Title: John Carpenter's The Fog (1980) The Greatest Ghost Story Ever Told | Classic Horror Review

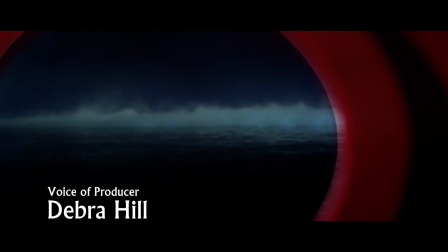First of all, we have to make something which is scary anyway, which is fog,
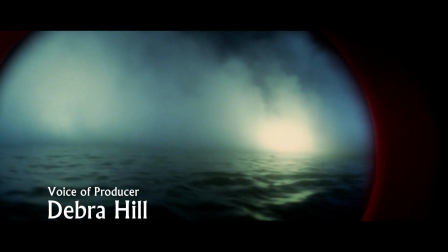driving through fog and through rain, that's scary, but people don't associate it with ghosts or horror.
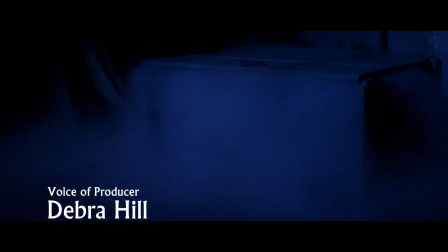And the fog became a character. We had to give it a color. We had to give it life, and that's what the glowing is.
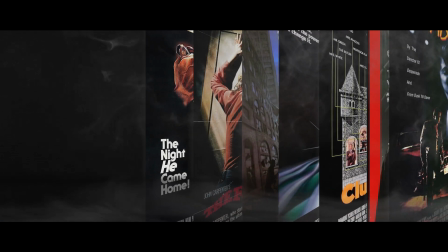A valuable lesson we can all learn about how to succeed in an oversaturated film landscape is to have a great producer.
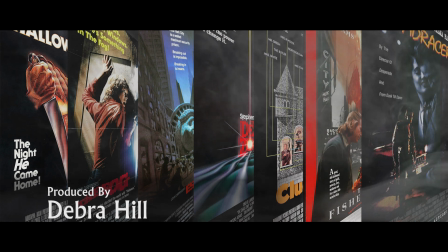Know your audience, girls and ghosts, and listen to your producer. It's the only way you can make it in the independent film market.
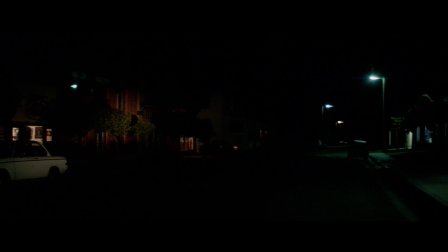After re-evaluation, much of the fog had to be re-shot and re-imagined.
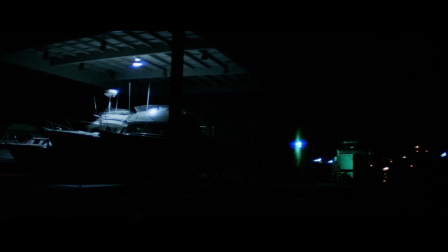Carpenter talked about re-shooting the fog's opening with a very small crew,
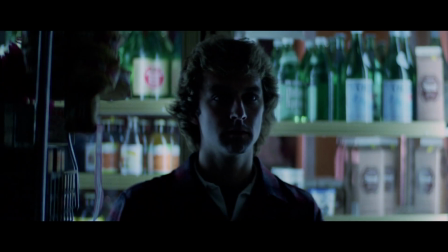himself and Hill both shooting second unit photography of ghostly happenings in small towns.
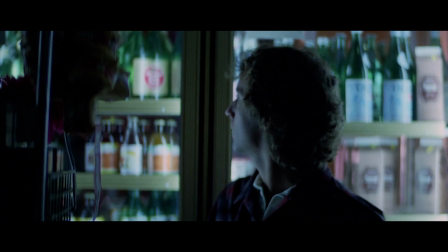In commentary, Carpenter said,
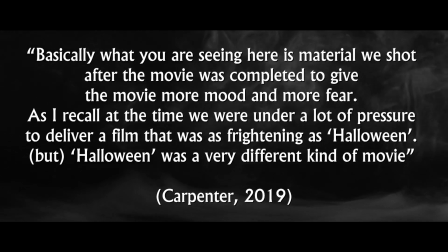Basically what you are saying here is material we shot after the movie was completed to give the movie more mood and more fear.
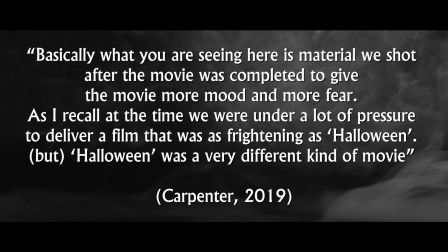As I recall at the time, we were under a lot of pressure to deliver a film that was as frightening as Halloween.
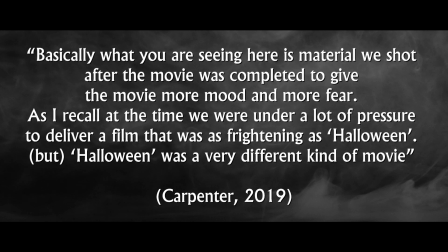But Halloween was a very different kind of movie.
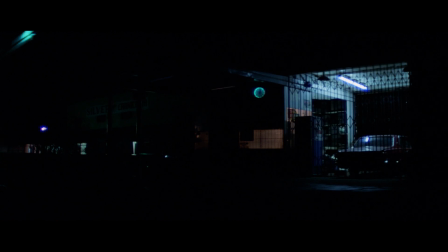From these words you can imagine the sheer pressure and tremendous expectations of Carpenter and Hill from the studio.
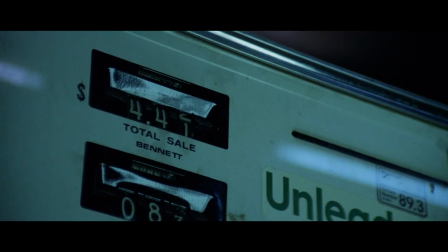The independent film world is cutthroat, and if you are lucky enough to get funding after a successful film like Halloween,
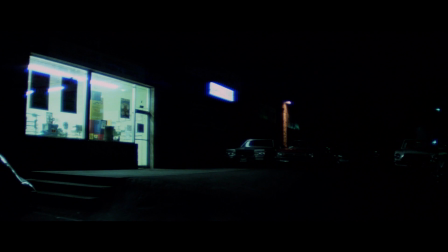it must have felt as though the walls were closing in on the team after the realisation the fog didn't work.
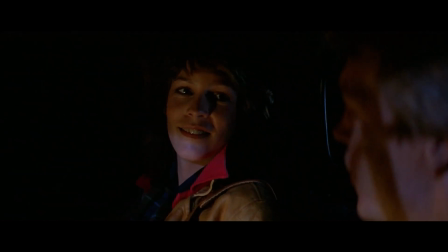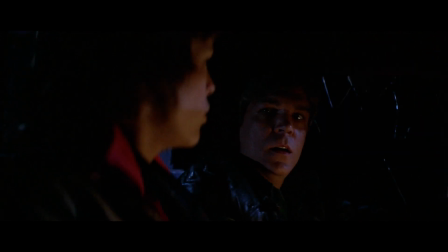It is understandable, the carpenter may have been on the verge of thinking a failure at this point could derail his career.
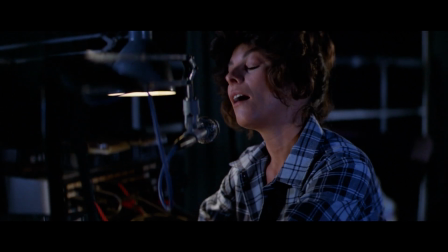But the lesson we learn here, from both Carpenter and Hill, we must never give up as creators.
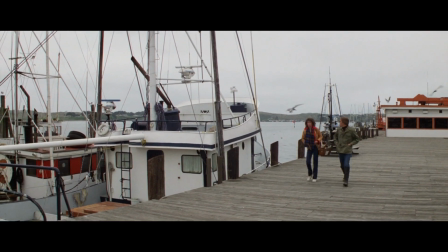The hard work we both put into this movie was most likely out of sheer desperation and the will to make it work.
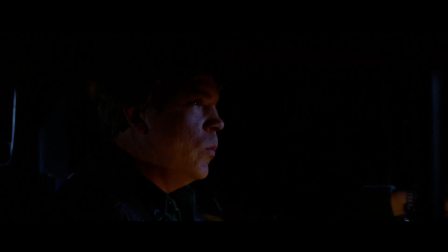All the added gore scenes and effect shots that were done in post to make the movie work were all shot in one month.
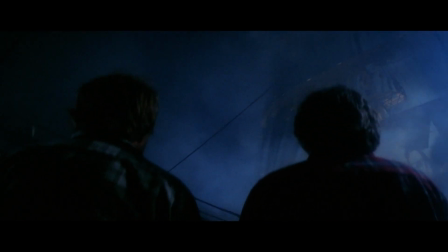This is again evidence of the team's hard work and understanding of cinematic technique.
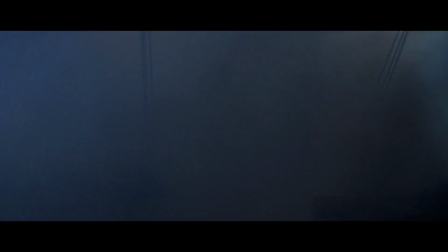There was so much work to do before the film had to be delivered to the studio.
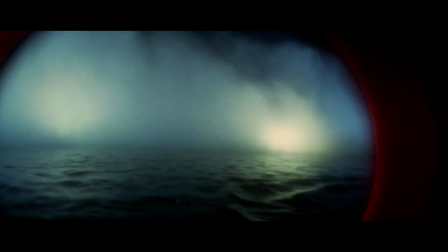This included shooting special effects shots that were done over weekends when studio equipment was available,
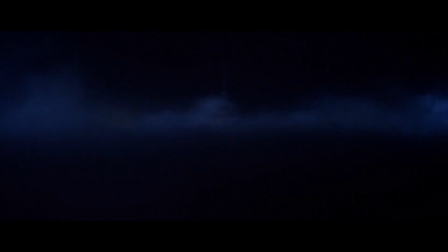and mixing miniature work with multiple locations and reaction shots to
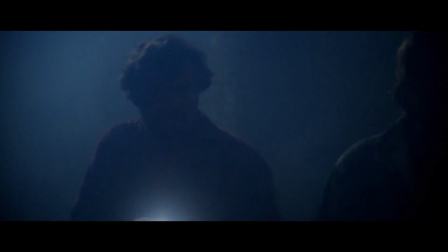create the stunning attack on the small fishing boat at the beginning of the movie. Carpenter said on the additional shooting, you had to be more creative in those days.
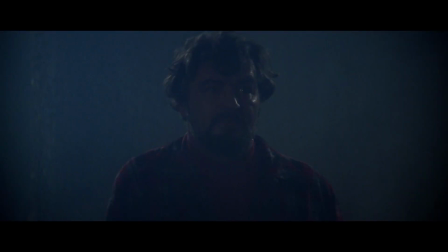Watching this scene is marvellous in terms of production technique.
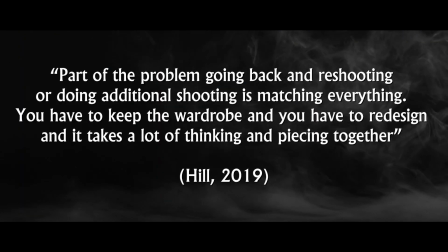Hill continued on the subject, part of the problem going back and reshooting or doing additional shooting is matching everything.
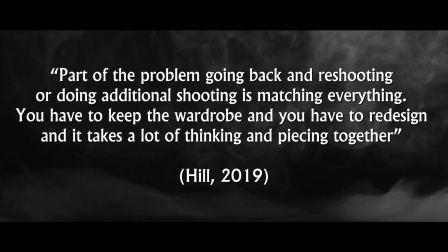You have to keep the wardrobe and you have to redesign and it takes a lot of thinking and piecing together.
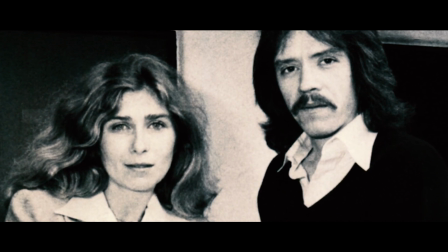Hill and Carpenter were an unbelievably powerful creative force in their relationship as director and producer.
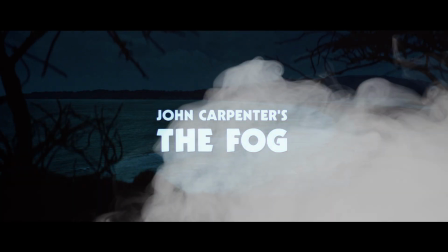Looking at the fog and analysing this small part of the film's production, what we can learn is you must never give up.
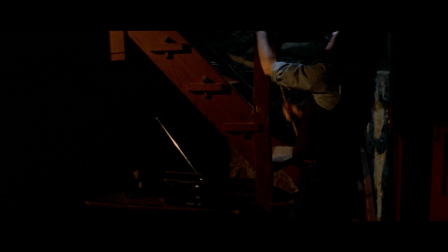As film students or creatives know,
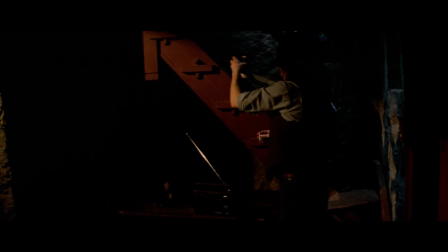the hardest part of working is when you look at a piece you've agonised over and realise it just isn't working.
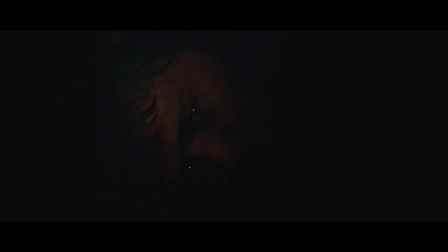You begin to doubt your talent, and the fear of being a fraud sets in.